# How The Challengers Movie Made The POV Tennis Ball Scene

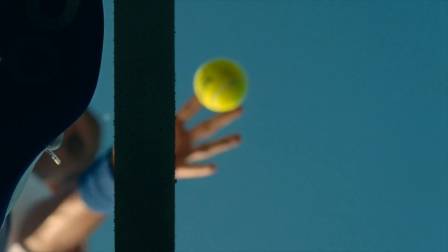(0:00)
Hello. Whether you have seen the film or not, you've probably seen the scene floating around online that everyone has been talking about from the new movie Challengers.
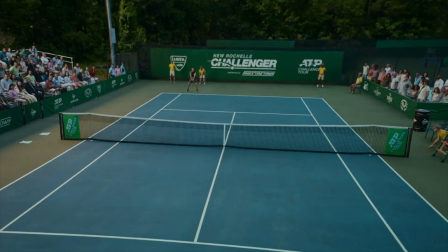(0:08)
It's a very fast-paced scene between characters Patrick and Art, where the viewer is put in the point of view of the tennis ball.
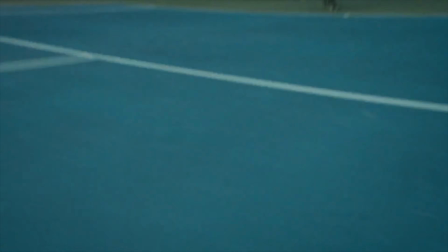(0:13)
And let me tell you, there is some strong debate online on if people love it or hate it.
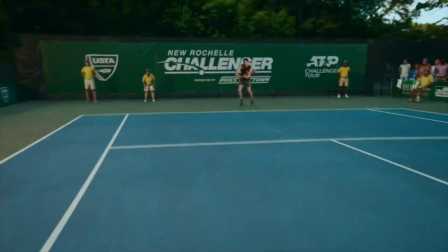(0:17)
Even watching this myself with a background of working in the film industry, I had to do a little bit of research into the work they put into bringing this scene to life to fully wrap my brain around it.
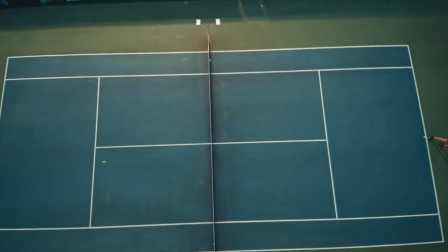(0:25)
And it's really not what I expected. So let me not only take you through how they put this scene together, but why it's an amazing example of great filmmaking.
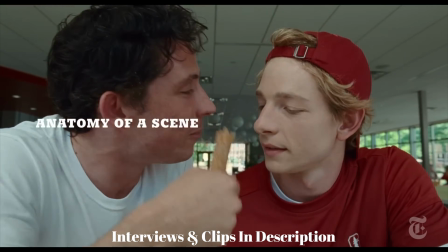(0:32)
When I started my search for information, I found some great interviews done with Zero VFX executive producer Brian Dews, whose team brought the scene to life.
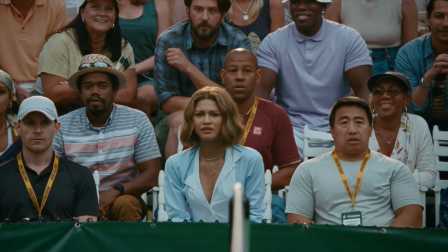(0:39)
In all of the interviews, Brian stated very clearly that early communication from director Luca Guadagnino was that the viewer needs to be the ball.
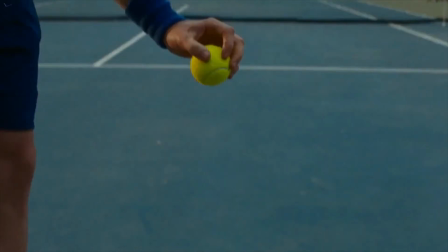(0:46)
Not only for the importance that it plays within the film, but because, it just looks really cool.
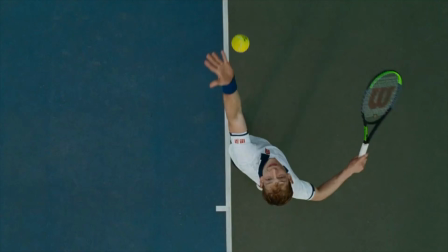(0:51)
After knowing the importance of the viewer being the ball, it was time to move into pre-production.
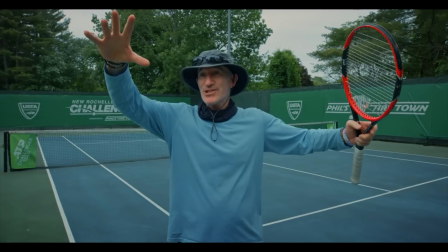(0:55)
The pre-production planning phase was essential, as there are a lot of factors to consider such as the speed, the distance of the court, and the movement of the ball.
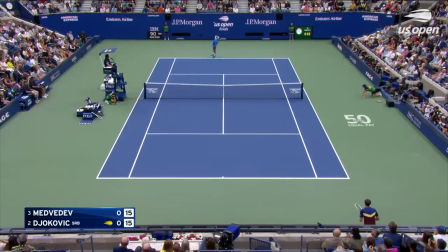(1:02)
To find a good balance of all of these things, the VFX team started simple by listening to audio of tennis volley in a professional match to gauge the speed,
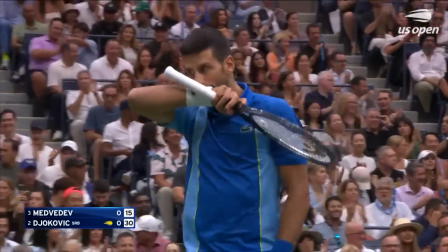(1:13)
as they needed to find a balance that was realistic, but not feeling like a camera was actually strapped to a moving tennis ball.
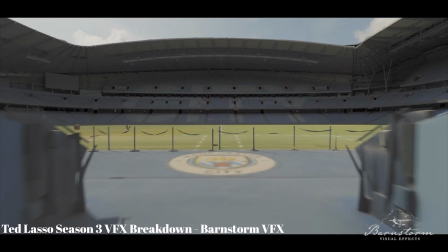(1:20)
You could probably imagine how nauseating that actually would be. Given this, it was pretty clear that this sequence was going to be very VFX heavy to ensure it was pulled off in a way that looked natural.
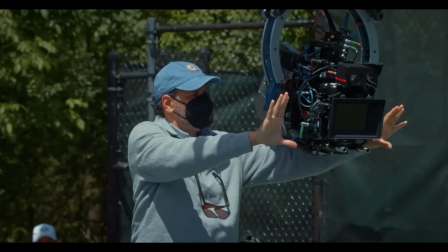(1:28)
When they moved into production, the team used an Aria Alexa LF on a 30-foot Technicrane to capture 23 different shots.
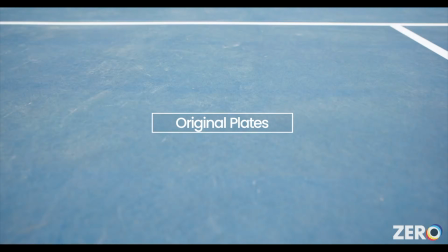(1:34)
The camera allowed for a great field of view, and the crane allowed shots bouncing around the court that were extremely quick, but also smooth and could follow the predetermined movement.
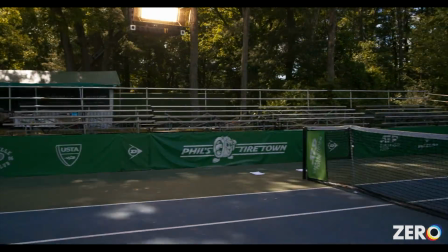(1:42)
This took about 5 hours to shoot, which did raise a hurdle with inconsistent lighting conditions.
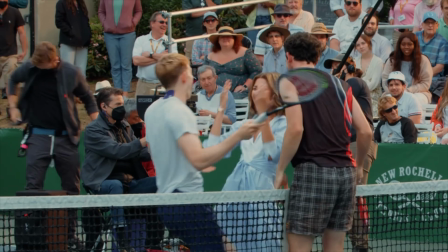(1:46)
To combat this, they captured highly detailed LiDAR scans of the environment and different lighting conditions to take that into post.
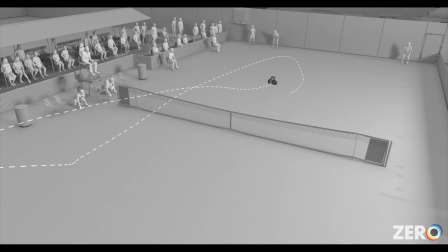(1:52)
Here, they built a photorealistic 3D world where they were able to stitch the 23 shots together seamlessly.
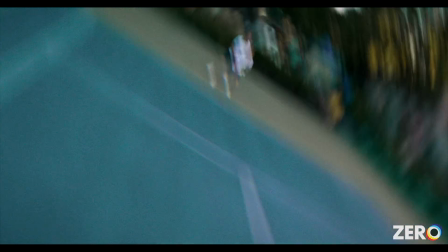(1:58)
Although it's only seen for split seconds in the final product, they also took the time to add in the original actors' faces into the scene, as they used stunt doubles for the 5-hour shoot.
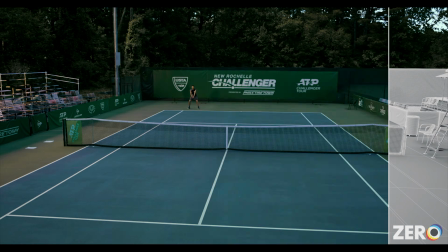(2:06)
After all of this was done, they were able to create consistent lighting, ensure seamless cuts between the shots, add in the crowd and the environment, and clean up the small details with the team,
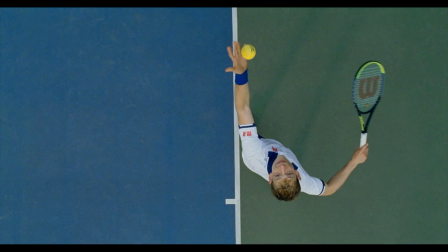(2:15)
leaving us with the final product that we see in the film itself. You're probably wondering though, why would you go to all this effort to make a scene that is in the final movie for just about 30 seconds?
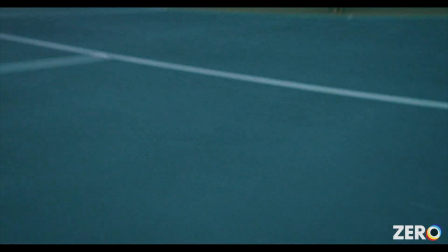(2:23)
Think of the same scene, but instead put a camera as a wide-angle shot over the court as a continuous shot.
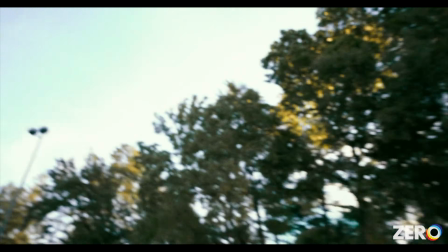(2:32)
While it would show the visuals of the scene, it would not achieve any emotional impact to the audience.
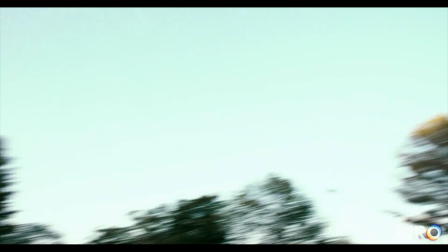(2:37)
This scene is a perfect example of great filmmaking, as it doesn't just put the viewer into the scene, but it puts them into the sport at the same time.
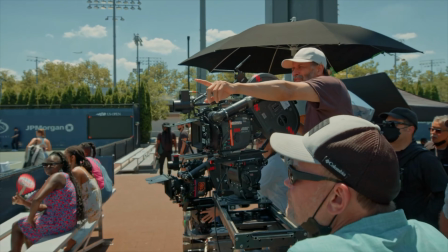(2:43)
The sequence shows the intensity of the sport, the passion from the characters, and the speed and the chaos of the ball traveling across the court.
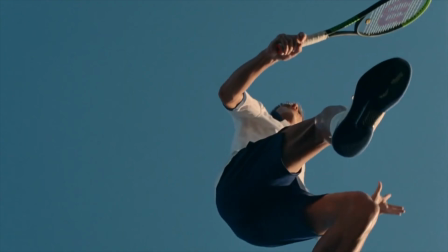(2:50)
Plus, it's just really fun to watch, and that's honestly what filmmaking is all about.
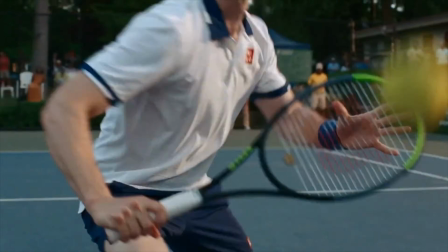(2:53)
Regardless of if you love the shot, you hate it, or you've seen the movie, let me know your thoughts on everything in the comments below. Peace.